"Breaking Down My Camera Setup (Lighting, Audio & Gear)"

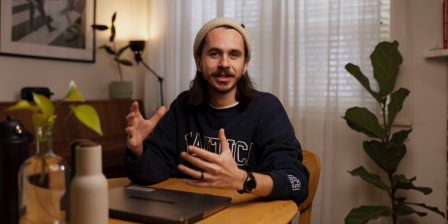Well, hello everyone, welcome back to the channel. A bit of a different video for you today,
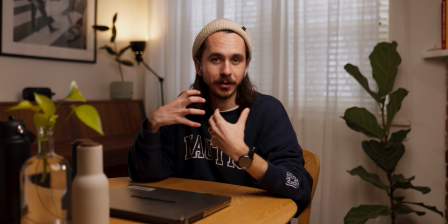but I thought it was an important one to make because this is a video that I would have been searching for when I was starting out as a videographer,
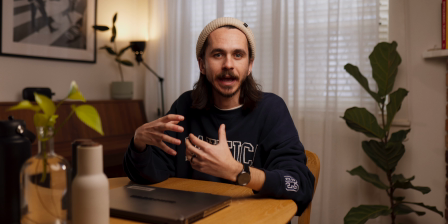trying to figure out how to create a camera set.
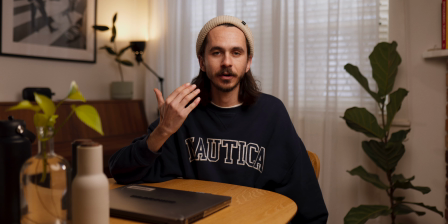What we're doing right now, where there is a camera focused on a subject, it's a nicely lit room.
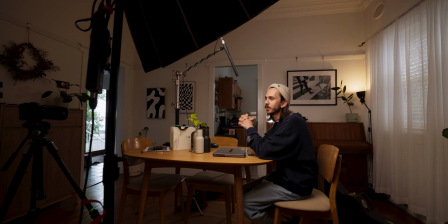This was something that I was always super intimidated by when I was starting out as a videographer.
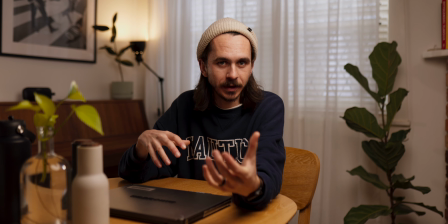I didn't know how to approach the lighting, where to put the camera, how to mic the subject so you could actually hear them.
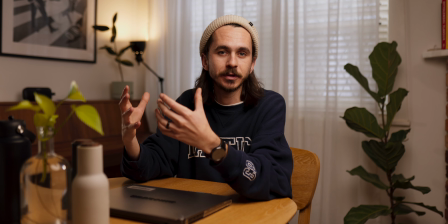All those different things were just an absolute mystery to me.
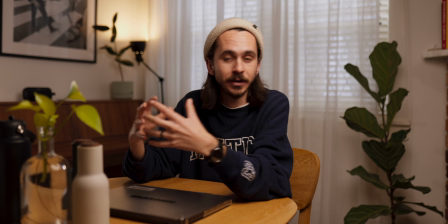So I thought I would create a little bit of a tutorial video on how I created this scene.
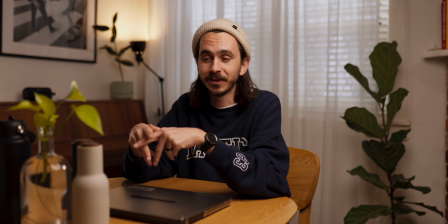Now, it is a little bit of a different scene than normal. Normally, I'm just in my room, YouTube style, with the blue lights.
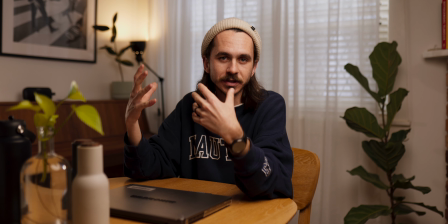I thought I would try create a natural space in my dining room just to kind of
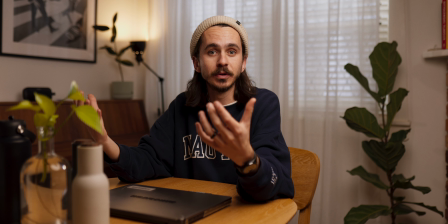showcase some of the stuff that you can do with just a few lights and a camera.
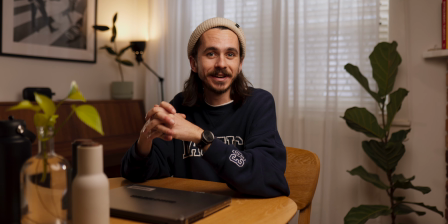Now, there is an MVP of this video, something that is doing all the heavy lifting.
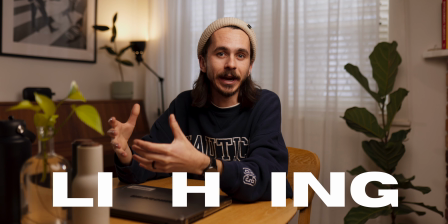So why don't we start with that? We're going to talk about the lighting. Now, this is a little bit of a complex scenario.
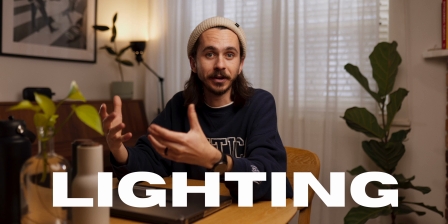We have a lot of different things going on. The main thing going on is behind me, and that is window light.
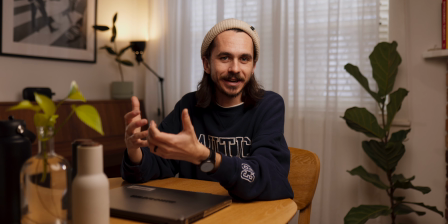Now, that can be quite scary when you are filming with your camera because cameras aren't HDR.
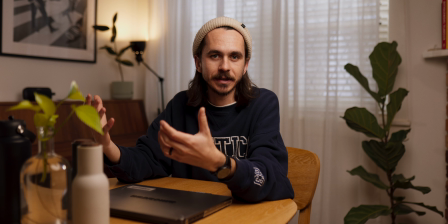They don't see like an iPhone does. And what I mean by that is when you point your iPhone at something,
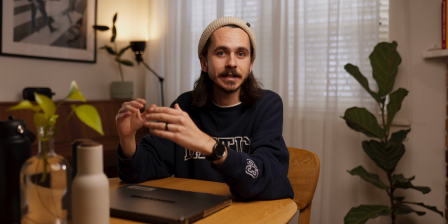your iPhone is adjusting every single thing it sees and flattening the image so everything looks perfectly lit.
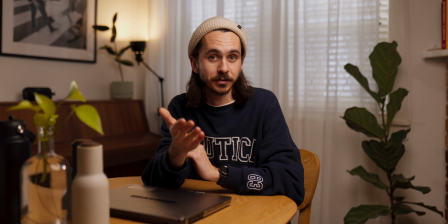But you'll notice that when you pull out a professional camera, it's like not like that at all.
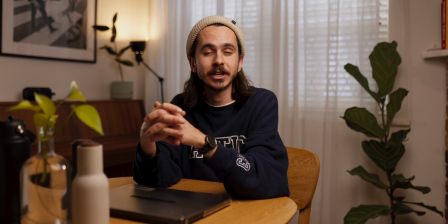What I've done to combat this in this scenario is I've actually exposed the camera for the window.
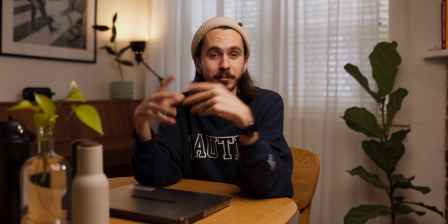The next important thing that I've done is bring in a key light or a fill light. And this is the MVP of the video. This is what is doing all of the heavy lifting.
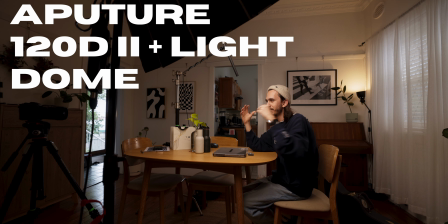It is an Aputure 120D with a massive domed softbox.
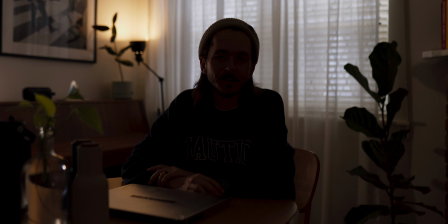And if I turned it off, you'll notice how much it is actually doing to this scene.
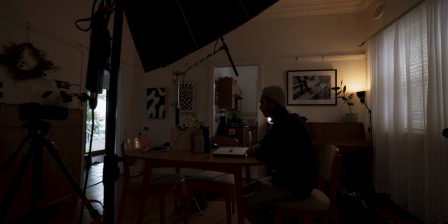Not only is it lighting me as the subject, it's also lighting majority of what you are seeing on your screen.
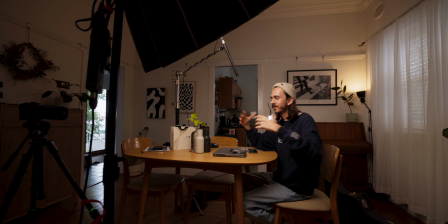And it has a massive softbox on it, which is helping create this even soft lighting on my face and as well as the environment around me.
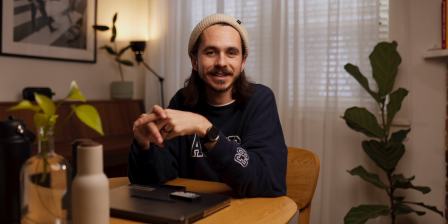And I reckon it is such a good addition to your toolkit.
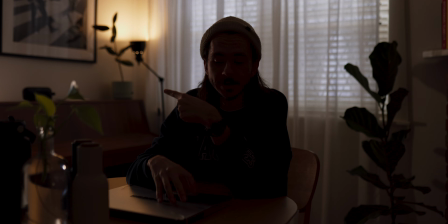If you're looking for a light to add to your arsenal in terms of your interview shots or for your YouTube channel, the Aputure 120D is where it's at. It is so good. Now, the other light that you might have seen is coming from over there, and that is actually one of those Aputure MC lights.
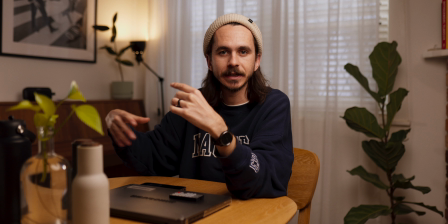I think that's what they're called. It's like the older version. And that's just creating a little bit of an edge around me, but also just filling in some of this.
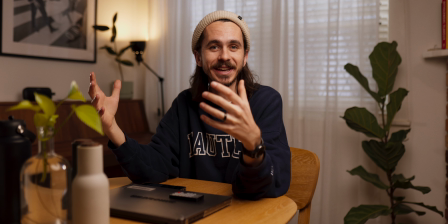I just thought it looked cool. I just put it there. Again, I'm kind of just making this up as I go, and that's a cool thing.
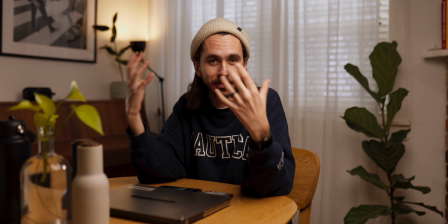The other thing you'll notice in the background is this lamp. Now that is actually always in our dining room, but it helps create a bit of interest within the frame.
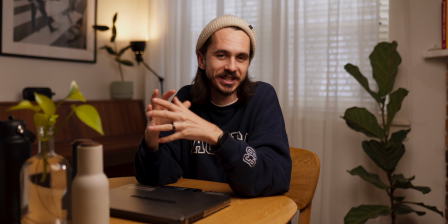It's what we call like a practical light. It just looks cool, essentially. And that is just dimmed a little bit.
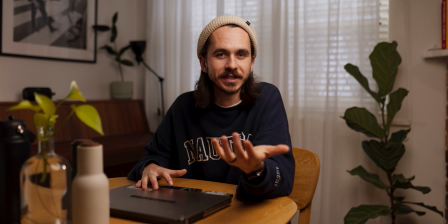I'll turn it off there. So it's not adding a lot to the scene, like in terms of lighting me.
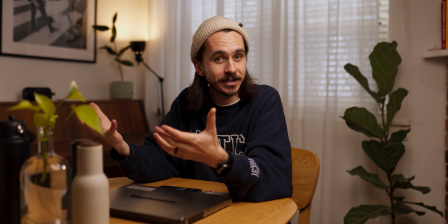But what it is doing is it's just giving a bit of character to the scene, making it feel nice and warm.
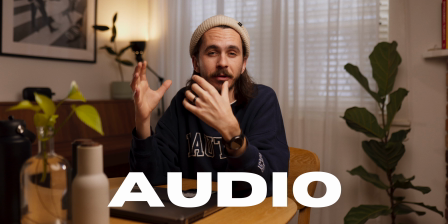So that is another thing that you can implement to your camera setups just to create a little bit of interest.
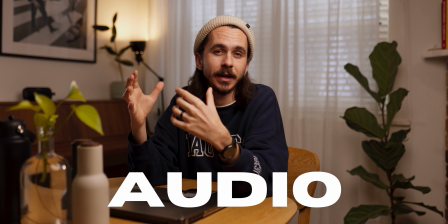Now, audio-wise, this would probably be an audio engineer's worst nightmare.
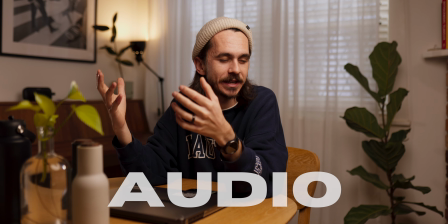It's not the greatest room to be recording audio. I live in an old house, there's wood floors, everything's hard, so the audio just bounces around.
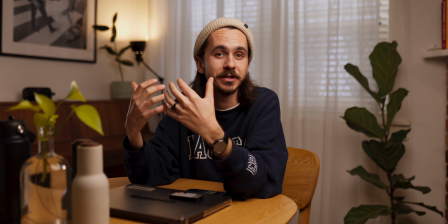But the way I'm trying to combat this is I'm using a boom mic on a C-stand,
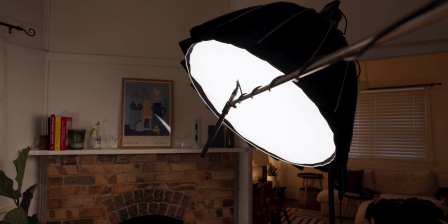pretty close to my face, just to try capture all the audio before it hears everything else.
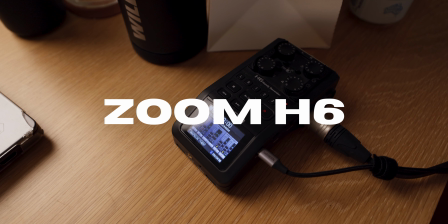I'm running that into a H6, just recording with phantom power.
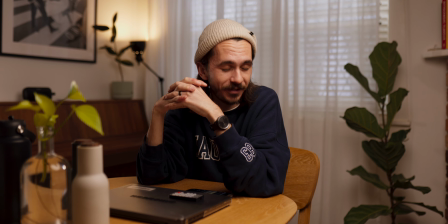That's pretty much it. I think audio is also a fairly underestimated thing when it comes to setting up stuff like this.
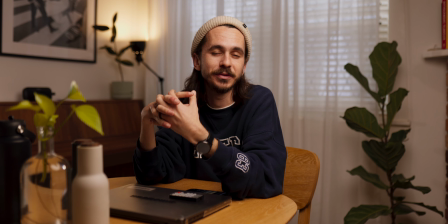You want your videos to sound good, and so investing in good audio gear is always a win.